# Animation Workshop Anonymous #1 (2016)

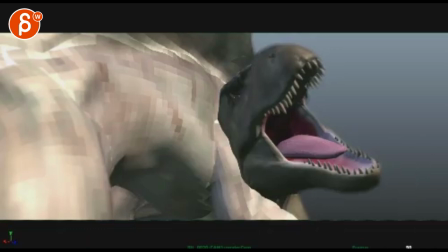(0:04)
All right, let's check this out here.
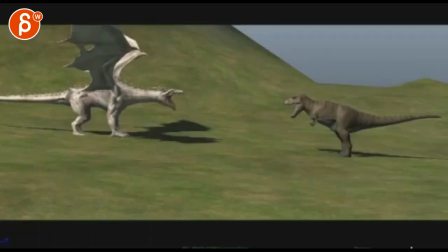(0:10)
So I have to go flip around here a bit with all the submissions, which is cool.
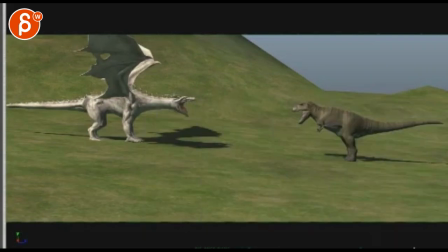(0:18)
It's cool to see the edit for sure. Now we have that as a single shot.
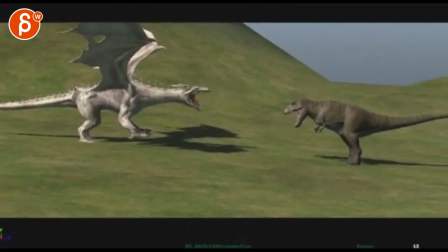(0:28)
It's definitely tricky. I like it as an edit. Let's go back here.
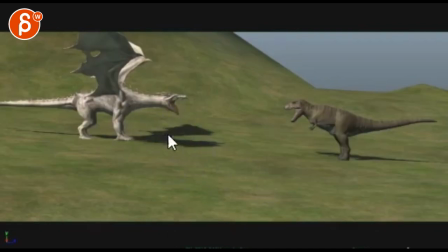(0:38)
given that it's uh i believe those are called viburns those type of dragons the ones with with uh front legs i think this could be a you know this could be almost like a a jump
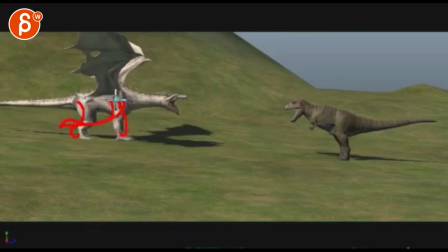(0:52)
like legs for us go back like a like a step jump with a little bit of a wing flap that could be kind of neat since uh since the t-rex is just running forward a little contrast of like something like that in its path.
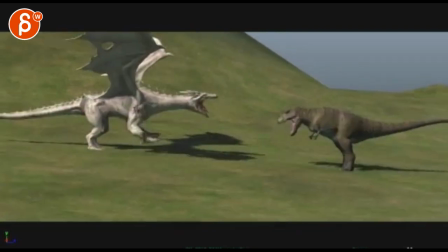(1:06)
Kind of neat. Boom! I buy all this, right? Boom.
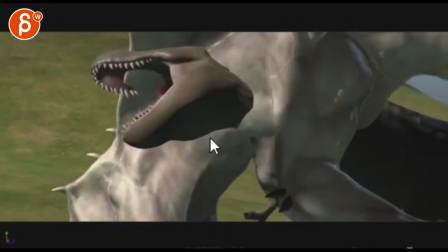(1:12)
And this could be something where you would stage that the T-Rex face is a bit more like that on the passing. It's just turning around with its mouth open towards us. It's kind of like...
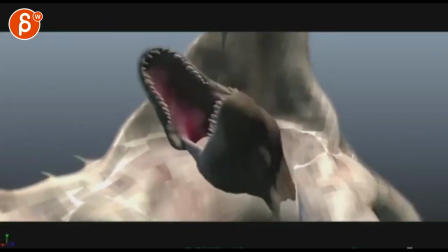(1:26)
Almost like a blend transition that you can then continue from here on-ish.
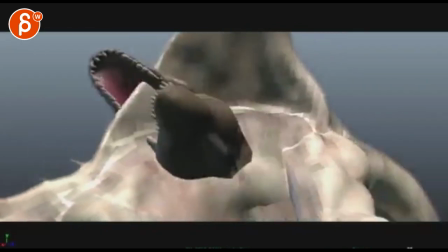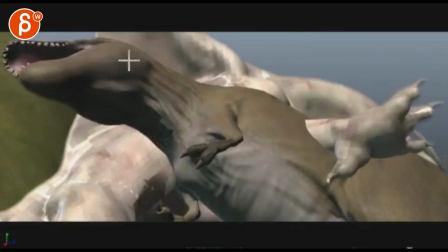(1:39)
It's cool. The thing is same here. I would just keep an interest on maybe the mouth would be lower. That makes no sense. Upper lower jaw. Evil eyes.
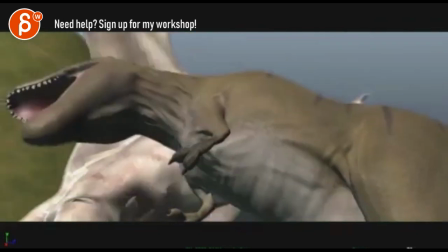(1:51)
Something to look at. We don't just look at underside fleshy thingies.
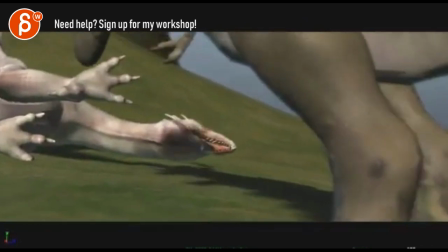(1:56)
But it's cool then to have it framed back onto this.
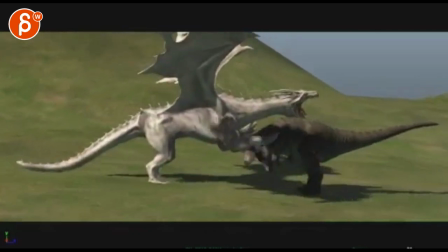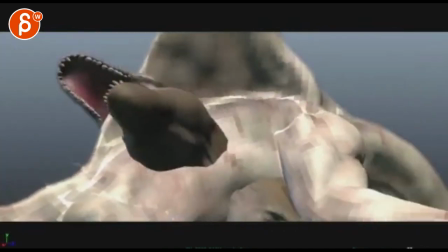(2:07)
Yeah, as long as there's something of interest through here. I think that's a cool
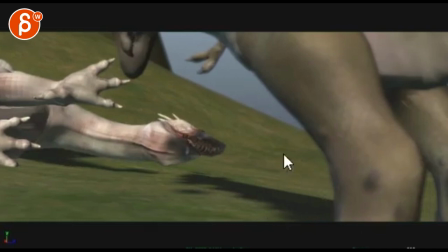(2:15)
transition into this type of framing where you have you know like the towering T-Rex kind of framing
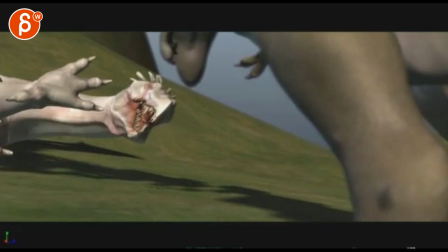(2:25)
the other creature here it's cool, yeah actually I really like it I think it's definitely a great start and yeah and that's for that charging what you said here, like a little jump I think that would be cool, like a walk, run, jump type of thing, you know so it's just in contrast to what the T-Rex is doing
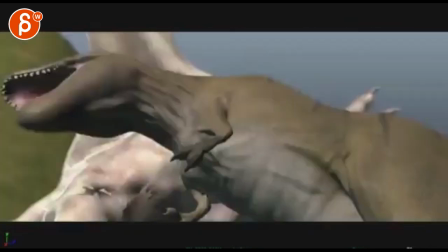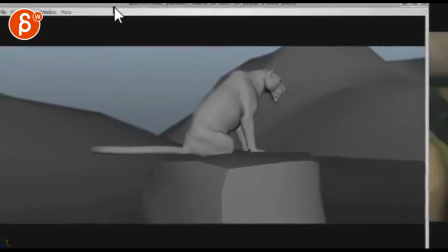(2:51)
yeah I think that's very cool and then going back to this one
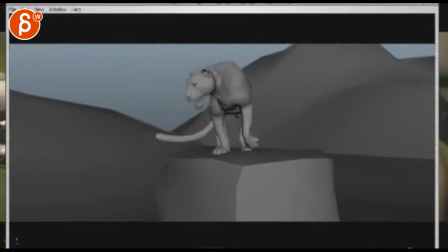this is a bit what I would do here you know how, see how the root is just kind of going up here and it would be A, need to break it up a bit where it might
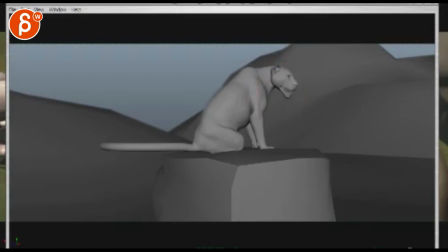(3:13)
I would probably leave with the head more, do a specific move that makes it clear to the audience alright alright, he saw something or she, right? Since it's such a turn, you could already start with a little bit of a head turn. All right, I'm ready to go. Then the butt goes up.
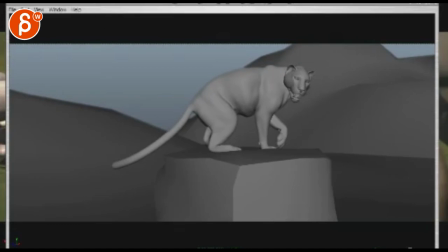(3:29)
And then for the butt, it just feels like a very, very straight up move where you can have it lean potentially over into another... You know, it's already into kind of a weight shift. This feels just like a straight up translation in the Y almost.
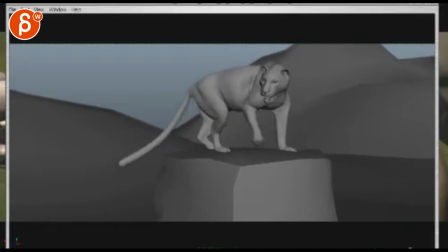(3:46)
It's a bit to the left, but something a bit more complex in that turn, I think. And then we can kind of work on the mechanics, but I will have to look at some reference as well, how this would unfold. This feels really flattens, like where the ankle comes up really late.
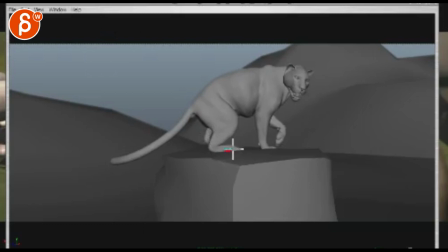(4:03)
And I would have to look at references to see like how late does it actually happen, or is it already higher through here, you know.
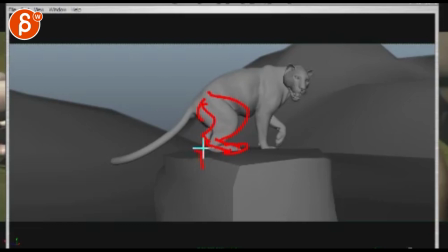(4:11)
As it gets up, it's already lifting that ankle type of thing.
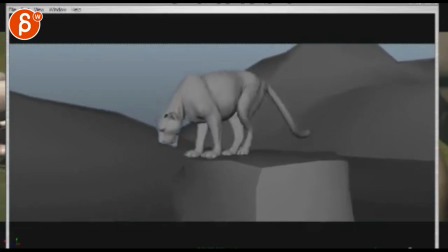watch out there's a bit of a boop right there I think that move up
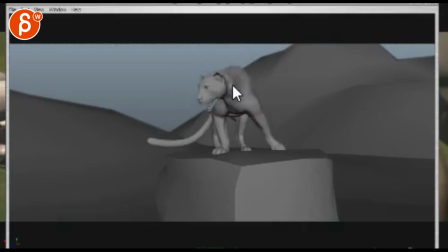(4:30)
on the root is a bit fast I can kind of buy the up but then I would hold it higher a bit longer and then come down and have a slight drag in the head ever so slightly just right now it feels a bit fast boop right there just because it takes everything with it the head and all that stuff
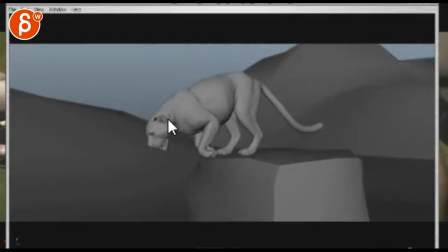(4:48)
right through here there's a bit of an IK moment here watch out it's just the visual thing of having the scapula so high up right and you have this type of distance then you do this and it feels like it just shrunk the whole thing while the orientation of the head hasn't really
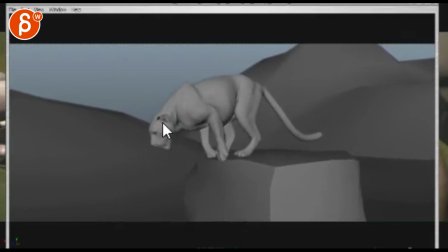(5:03)
changed see you can just it kind of translates up almost in an ik fashion so just at this point here it feels broken the chest and head around connection
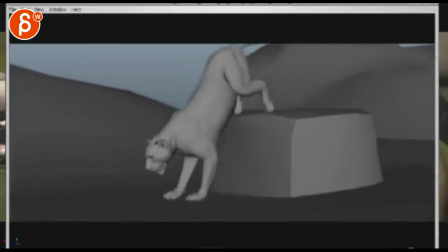(5:15)
Watch out intersections on the stone, but that will tell stuff for later. The weight on the drop is great,
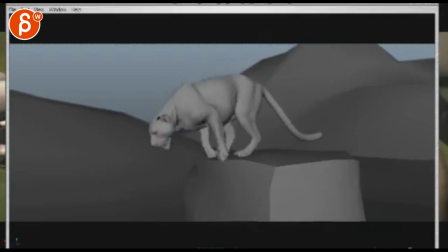(5:23)
but you can probably, on that,
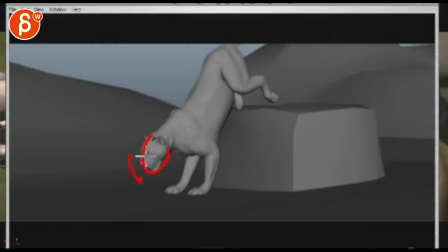(5:28)
would have a little bit of drop down on the nose, just a bit, but that would also do a little bit of a side rotation,
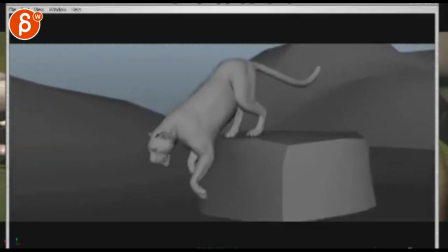(5:33)
like a tilt, give more sound complexity in the rotation, so it's not so still. Boom.
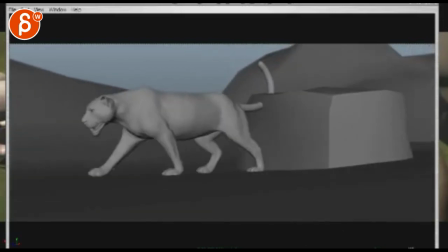(5:40)
Yeah, you want to feel something.
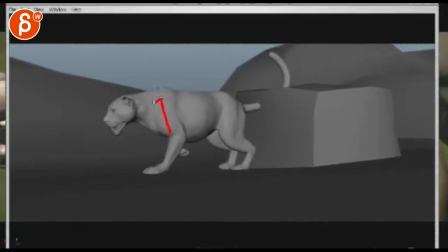(5:41)
And then at the end, you've got that thing again where the root goes, not the root actually, it's the chest, just this area goes up and down very quickly and takes the head with it very quickly.
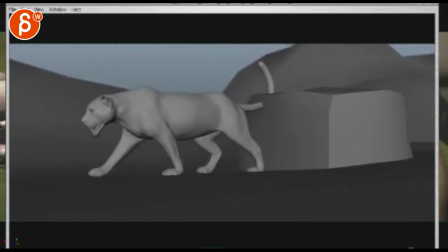(5:51)
Watch right there, that up and down, and watch that in the head.
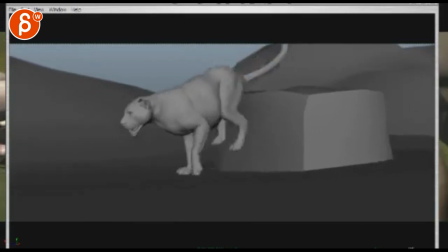(5:56)
So it gives kind of a weird bob in the head where at this point, like after this here, it feels like here's a joint that takes everything up and down, the whole head. whoop whoop
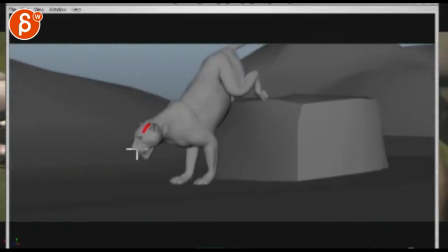(6:08)
so you're going to have to break that up a bit where like I said that impact a bit lower with some side rotation then the chest goes back up because the legs are pushing the whole thing up but then it has a bit of a delay in the head so by the time
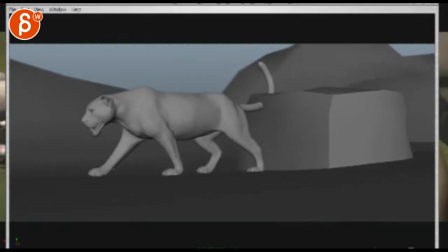(6:24)
you're here the head will be a bit lower and then the chest can come back down and then the head is finally reaching its top point so just breaking it up a bit so it doesn't feel so stiff. All right? Thank you. All right. There's an email. You can sign up. You can start whenever you want. You can submit whenever you want. You get 16 submissions. Either way, a like and subscribe would be awesome. All right? Thank you.